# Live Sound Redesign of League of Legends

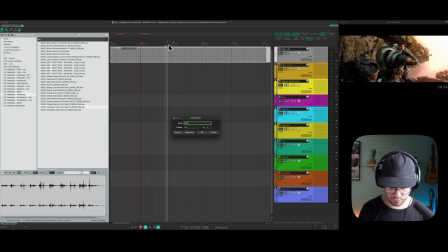So knife pull out.
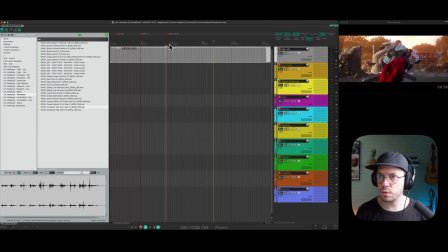She runs. All right, there we have the teleport. It's here.
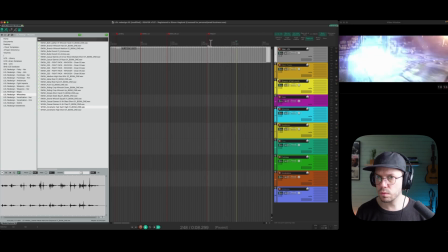Okay.
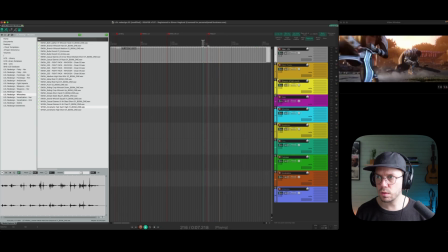Yeah, there's a lot of stuff going on here. But I think this is an important moment here when she stops and just turns around.
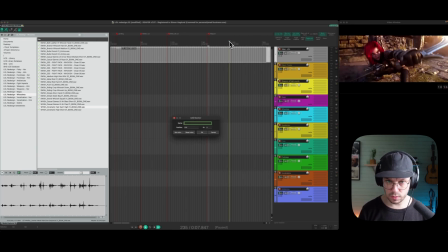So let's write stop there. And then we have that second here.
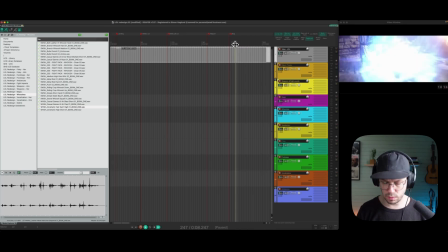Teleport again.
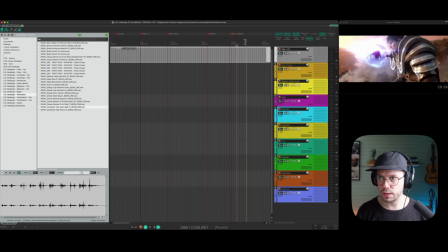Teleport again. This would be like a sequence of her teleporting. Port 2. And then basically stabs him there. Where is that?
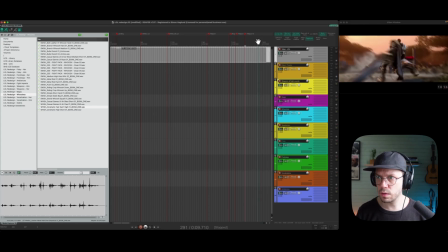There. All right.
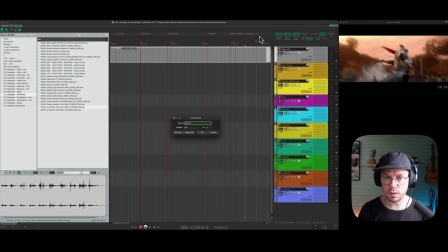Flying hit. Yeah, that's right.
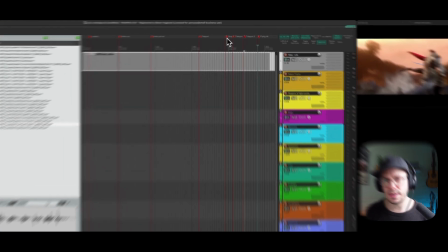All right, so 8 key moments, and this is questionable if this is a key moment.
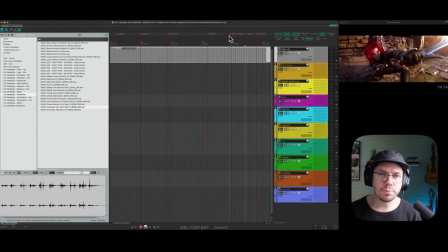They are so tight on each other, but it's okay. This is not the end of the world if it's not 100% perfect. It's just to get like a framework out. So it's basically like the same idea as if you were to paint a picture. I just want to like write out like the outline of everything, so I know what to do.
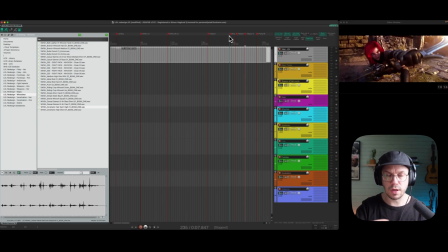Now I have the colors, and now I have like the outline of what I'm supposed to paint, and then it's much easier instead of having every color in the world and also don't know the outline of what I'm supposed to paint.
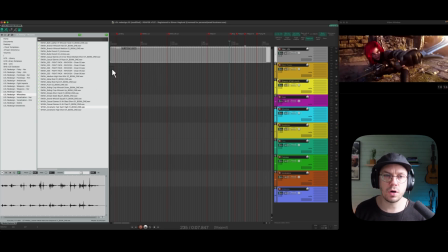So this is a good starting point for me. What I will do now is that I will just start to design these key moments from the start, and just in chronological order.
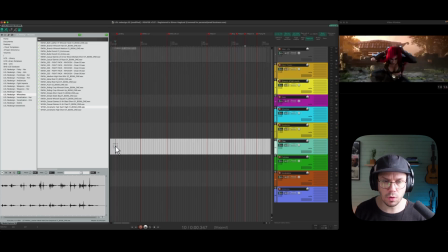So I will start with this landing here. So we have she's landing. Just double check that marker.
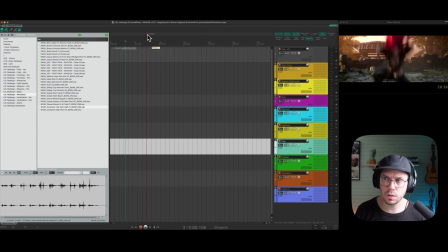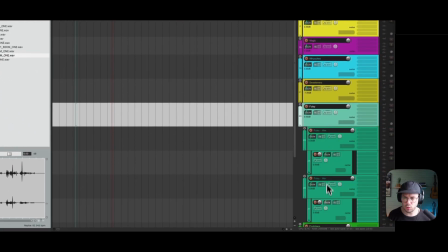Yeah, something like that. So I think we add it under Foley.
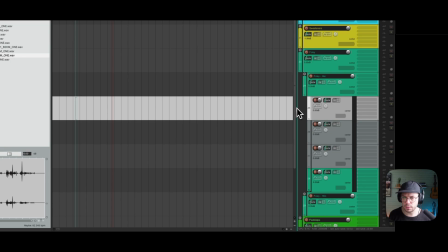It's her feet that lands, but yeah, I think it feels like we're
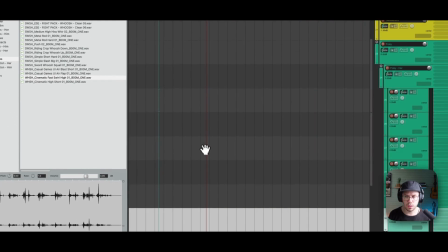using the Foley folder for this anyway. And then maybe some sweeteners also, but we start with that.
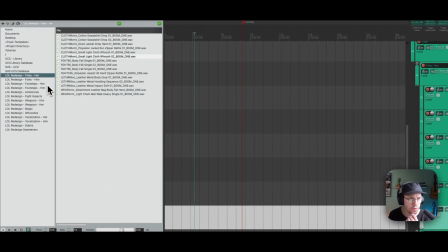So then I just go to her Foley folder and just see what we have here. Yeah, these are nice.
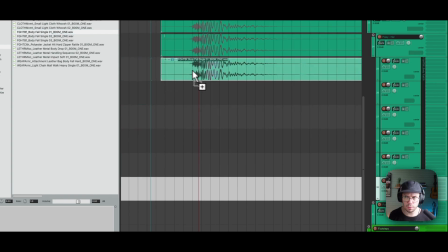Because even though she is like small and nimble, what she represents is not small and nimble.
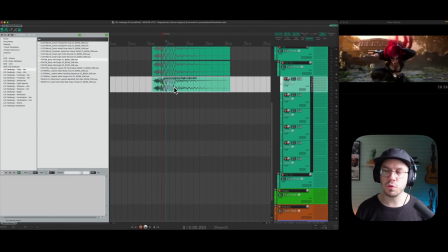She is like super powerful and a real hero. So the sound here, I think it will be like really powerful when she lands, and we can also see over here afterwards we have some dust and debris around her,
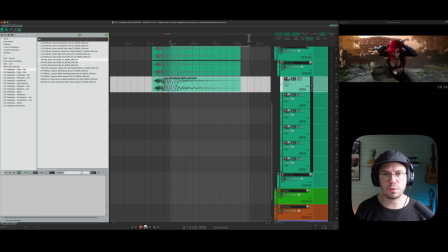and that's not a light force that creates that. It's something really heavy.
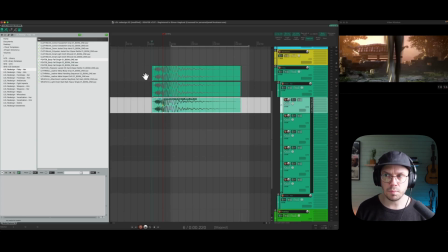So I think I will go kind of hard and make this like a big start moment in the design.